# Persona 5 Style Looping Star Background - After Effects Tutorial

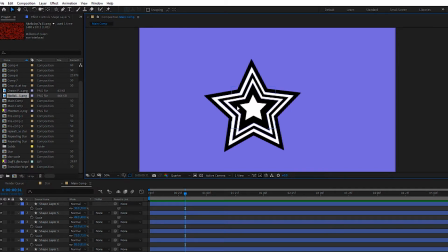[6:48]
Alright, so now we've got our finished star here, so what you need to do with this black one here towards the end is just increase the stroke size so you've got quite a bit of a thicker star and just kind of scale it down a little bit so the insides of it are
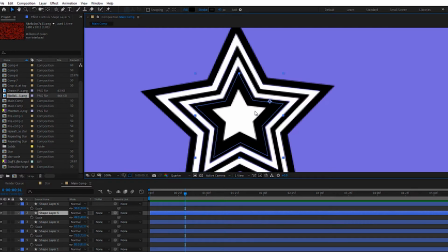[7:02]
still thick but it's not covering up more of the outside one and then I added the fill here to make it black just again to make that thicker on the inside and then the last one this last white one here
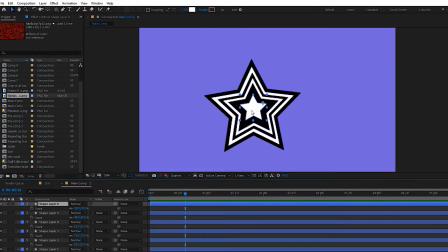[7:18]
just made that fill white so again you've got a full star there
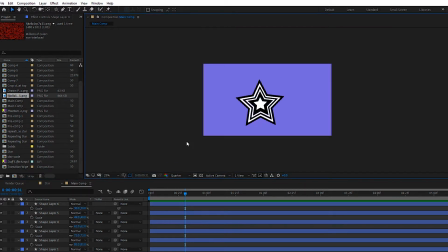[7:23]
so you can I say if you wanted to not
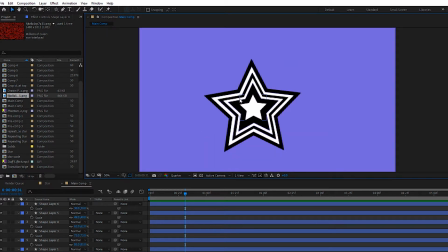[7:28]
do that layer and just have it continue all the way through and you get a nice effect as well
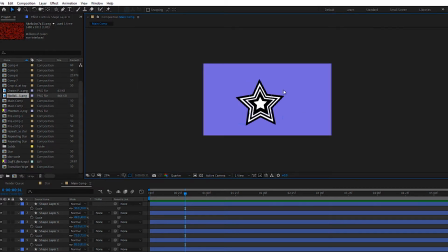[7:33]
so either or but this is closer to the the one that
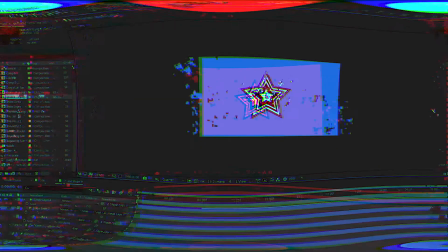[7:37]
we started off with on the reference okay so now that we've got
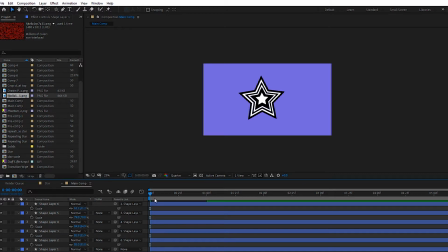[7:42]
our star made that's basically the hard work done all we need to do now is just animate it so what I did originally was I just scaled it up and down and so we'll go down to this bottom layer since we don't need to do it for every single layer we'll put a
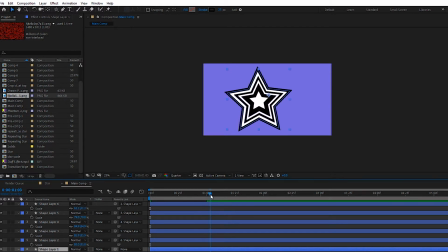[7:59]
scale keyframe here and I've already got one there so that's good what I'll do is I'll drag it halfway through so three seconds and you can see I've got it key framed up to 140 so right now
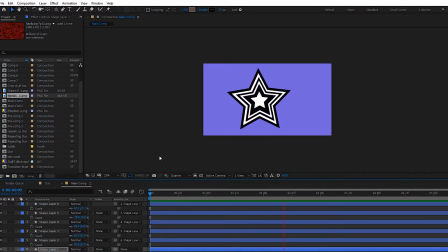[8:16]
it's quite a quick but not ridiculously quick scale up I'm just going to move it slightly ahead and then what I'll do is We'll add another keyframe
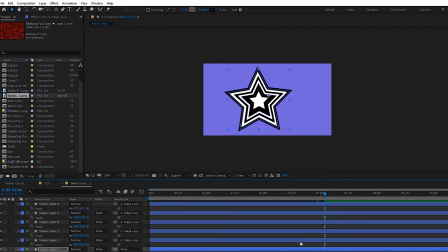[8:31]
Just there of The same value and then that way it'll get to that point it'll hold for Not very long, but just a little bit and then what I can do get to six seconds here. We'll just call at the end of the Composition that six seconds, and then I can bring it back down to
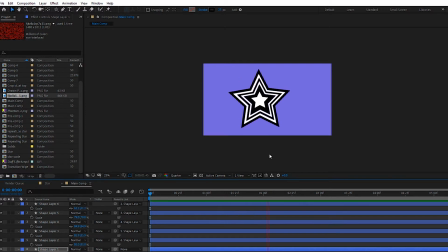[8:52]
95 and then that way You get expanding holds for a split second and then it scales down again And what I'm also going to do is I'm just going to add a slight Rotation because I don't like it being just straight up. It looks better having that little bit of randomness to it
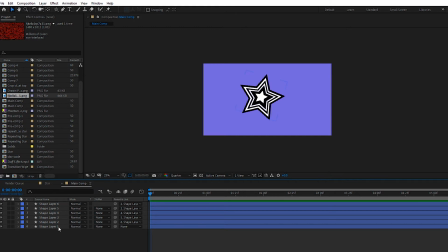[9:10]
So now that we've got the animation made we can take these layers and I'm going to pre compose them.
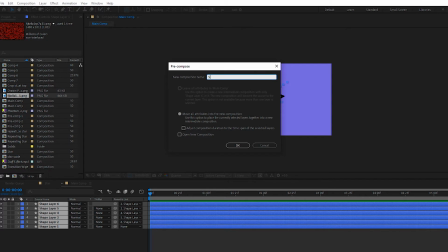[9:19]
We'll just call it star and
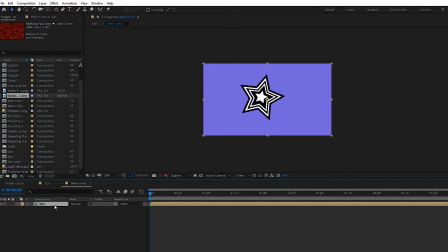[9:23]
that way it's a lot easier to manage with the layers because you'll have six layers for every single star that you duplicate and it'll end up being too much so same again duplicate go to position and then we can just drag this out or drag it around
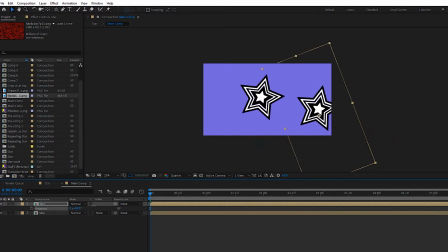[9:40]
anywhere we want rotate and scale it down a little bit and as you can see it's got the same keyframes we don't need to mess around with any of that and that's basically it so we just need to keep duplicating these layers and
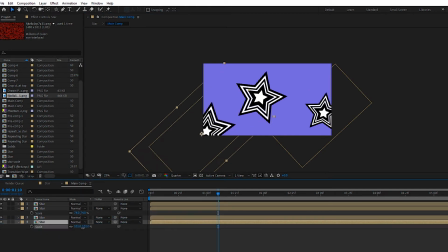[9:59]
you can change them into the background what i did was i had bigger ones in the background and smaller ones at the front because in that way you're getting the background completely covered but um then you're also getting smaller ones at the front which have a bit more um like sort of Detail
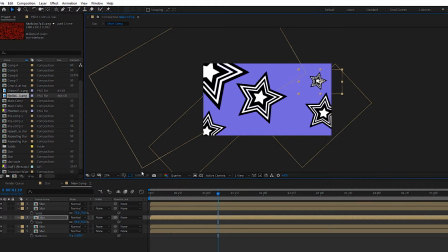[10:18]
going on with them because the bigger ones you won't really see much of the actual Animation going on with them, so I'll just scale this one up a bit Rotate it just to make it a bit different
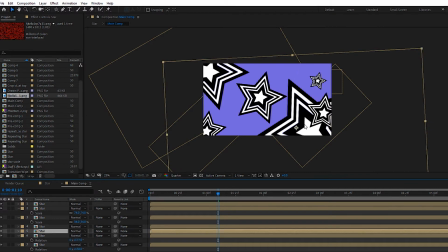[10:32]
And that's basically it. We're just going to keep doing this for the rest of them Depend on your PC you might need to have more you might need to have less if your PC can handle it the more the better because the more you have
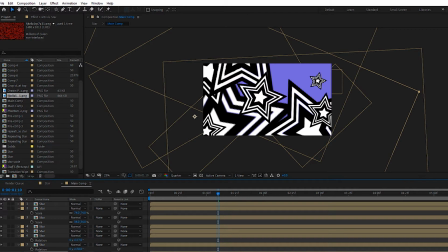[10:48]
the better it's gonna look it's gonna look more interesting right